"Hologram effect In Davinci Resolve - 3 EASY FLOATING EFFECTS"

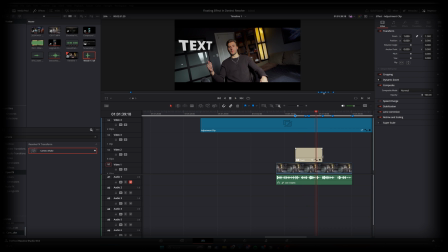(3:54)
i like the look of that okay but let's cut it at that of course then we could add transitions either just a fade fade in and a fade out or any of these over here um but we'll just keep it at like that for this video um as we got the floating text
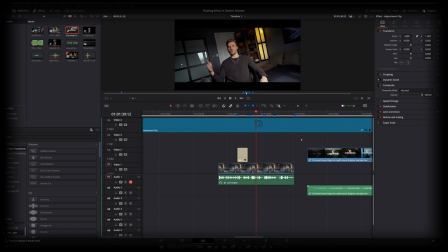(4:13)
okay so now moving on to the video so we've imported our video and we want to pick a part of this video that we wanted to cut to so let's say right here there we go let's remove the audio and
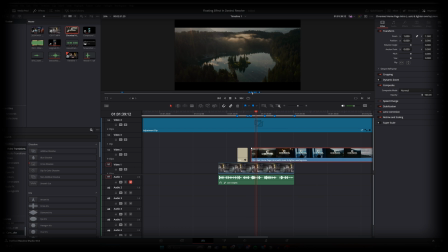(4:30)
now let's bring it to the point that we wanted that so right about here it's completely covering our frame right now so over here let's zoom that out a bit let's make it about that size let's adjust the positioning of it and
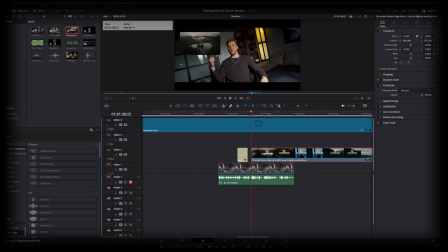(4:47)
then just like the text let's add some pitch and some yaw now it's at an angle let's drop that down a little bit more let's lower the opacity so it's kind of seeping through the
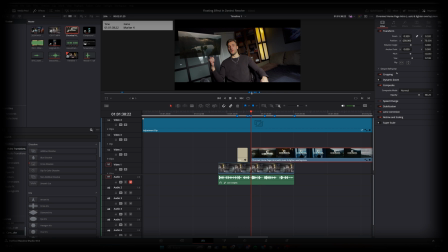(5:03)
scene I also like to kind of trim the edges of this and allow them to blur in a little bit i do that by going to cropping lowering the softness of that a little bit and then just like the text and any other effect we add the camera shake
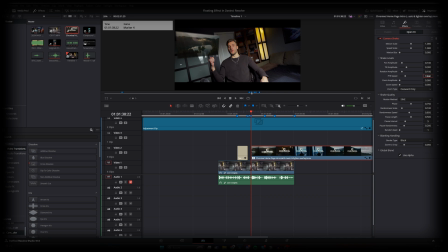(5:22)
we go to ptr speed 0.100 randomness scale all the way down to zero now let's find the point that we want to cut it to which will be this and
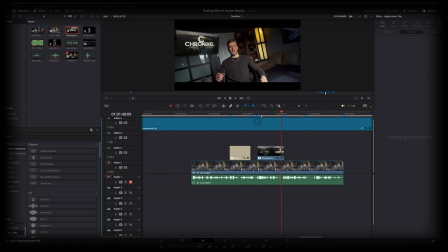(5:40)
there we go no that should be looking pretty good so now we got the floating text and we got the floating video okay so now moving on to the final one okay so if we want to do this
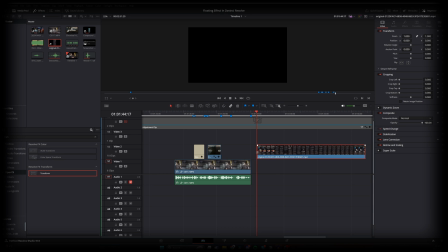(5:54)
phone hologram thing we actually have to record something from our phone and import it to davinci resolve once we have it here let's find the spot where the scroll starts happening so right about there perfect so now on the left side we could search for the transform effect drag it in here let's
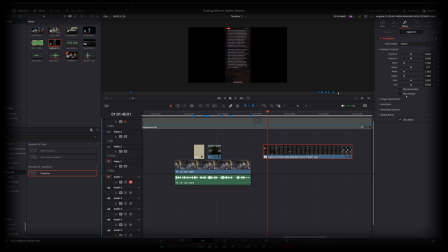(6:11)
put our marker right above there and from here let's go to image adjustments crop and uncrop let's add some rounding to the corners of the phone so i like how that's looking from here let's right click and press create a new compound clip
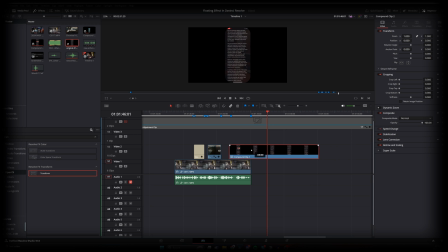(6:29)
perfect so let's put it over a frame here and now we can start messing around with the position so first let's see here let's drag it over here to the left side let's
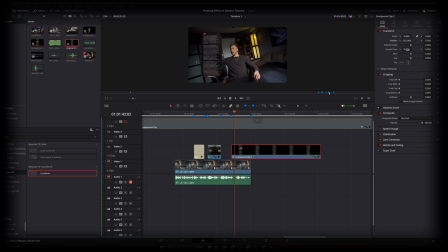(6:48)
make that a lot smaller and just like the other effects let's point it towards us so it looks like we're actually using this phone here okay and then let's trim that down if we're doing this on our own we'll take a lot more time to align the the
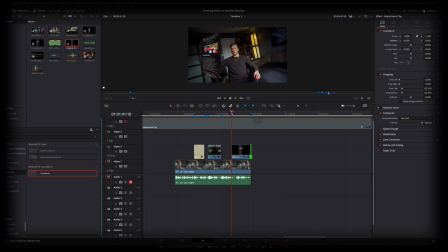(7:06)
scrolls with my finger movements but for the purpose of the video we'll just get the look of the effect going so from here let's go to the fusion tab let's
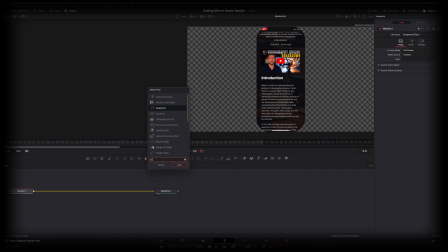(7:17)
add some scan lines let's